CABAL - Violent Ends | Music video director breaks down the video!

Hello guys, I'm Jakob from Cold North Creative, and today I thought it would be fun to walk you through the latest music video for Cabal's single Violent Ends. I produced this video together with the band, filmed, edited, and color graded, and did the animations. So I thought it would be fun to just break down the whole process for you guys, from my thoughts about the editing, how we made it, and so forth. If you haven't already subscribed to our YouTube channel, you can hit the button down below. And we also just created a Twitch channel, so we're going to do some live reactions really soon. So please do join us at the address below me here. And let's get into it.
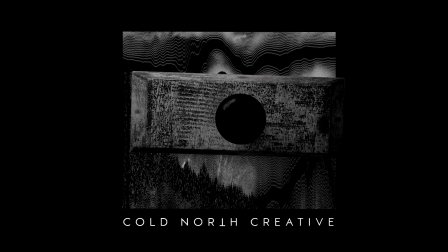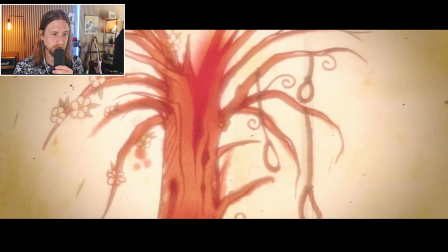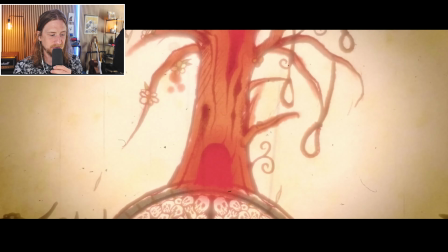All right.
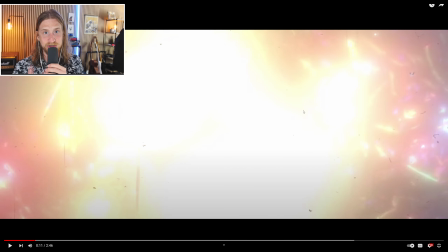Yeah, so this intro sequence is actually two different parts.
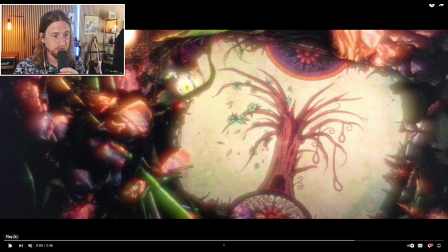So the first part is actually a real like photo the guys got printed out, or the artwork we got printed out on these large sheets of paper. The artwork is done by Malte from the band, used to be in the band, the bass player,
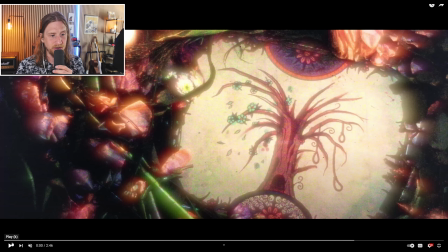and he's a tattoo artist in his daily life and really awesome at drawing this classic old school style. And we got some flowers from a flower shop that were like thrown out, and so we used it to frame this this paper. And also you can see the candles here just to light it up.
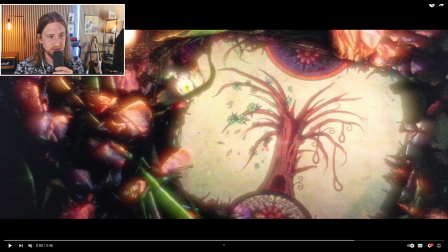And the first part is just this with the camera like rotating.
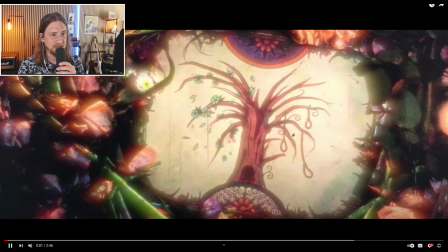And then the next part is actually animated. So you can see it does like a fade transition.
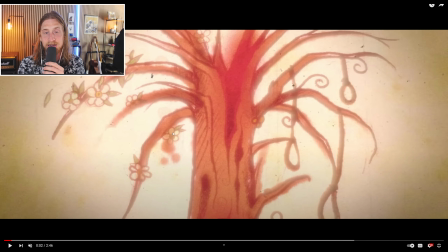And so Malte, he did it all digitally so he could give me the different layers of the image. And then I went in After Effects and I like animated like different parts of it.
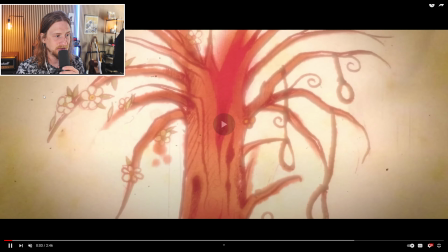So you can see like there's some leaves here that are like rotating, and like it's the wind blowing.
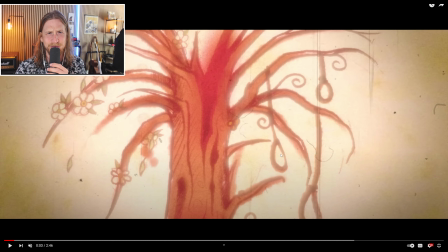And then also these I'm forgetting I forgot what you call them in English, but the ropes here. So like it looks like they're dangling back and forth in the wind.
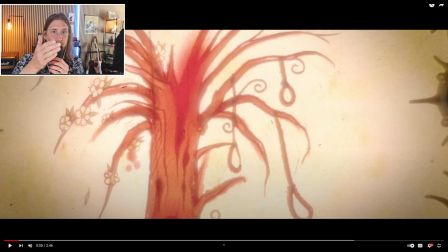After I did that, I did some 3D camera movements, so you can see like it's like the image is doing like that, or a camera is like panning above it like that, just to give it a more feel of like it was a real camera. And so for the next like part, I just did a glitch
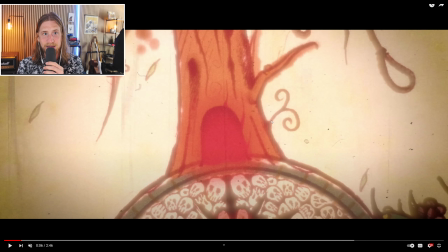effect, because a lot of the new stuff from Cabal has a lot of like techie glitchy elements to it, and I thought it would be fun to like introduce that in the song, and you get a little bit taste of it here.
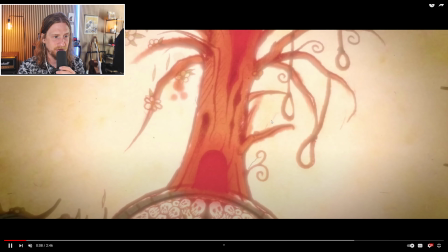And so the zoom out here is just to fade out for the real footage we did here.
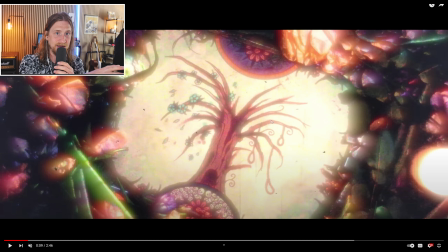So it's like a smooth transition from like the real footage to the digital back to the real footage. And then I put this kind of glow effect on it, so you can see like the highlights here really glowy, and gives it like this kind of dreamy vibe.
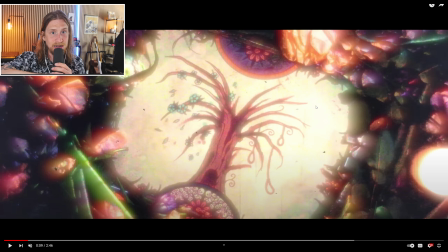I really enjoyed, really liked. And so what I also really like doing, you can see the transition, is like doing these highlight exposure transitions where I really over exaggerate or overexpose the highlights from one image to the other. It gives us that kind of like woof effect. So check this out here.
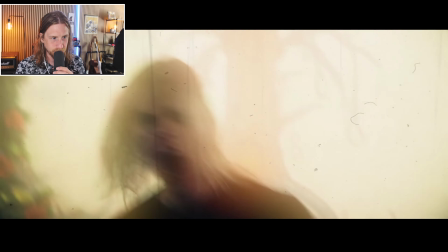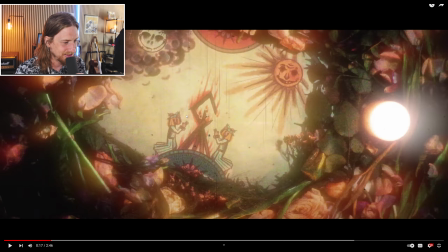Yeah, so this song just kicks in at just the first second whenever the riff goes.
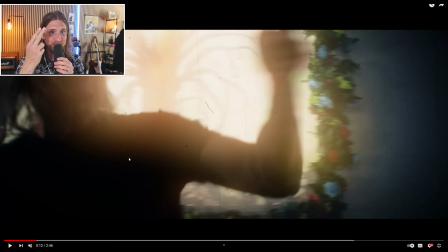Cabal really likes fast editing. So it's like, if you see my timeline, it's just clip.
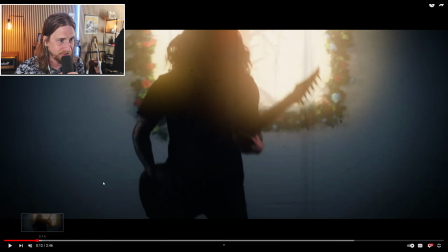And just talking a bit about the setting here. So these guys are insanely creative with not only the music, but really the visuals. And they had this idea about having a frame of the images like on the background, and then the frame being made by the flowers.
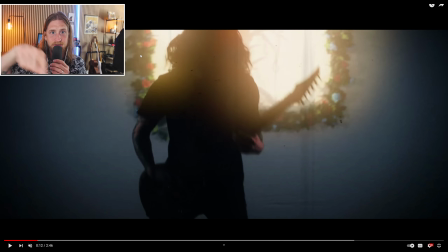So the flowers you can see here, they got stitched on back to a backdrop, and what you can see here is actually not a screen.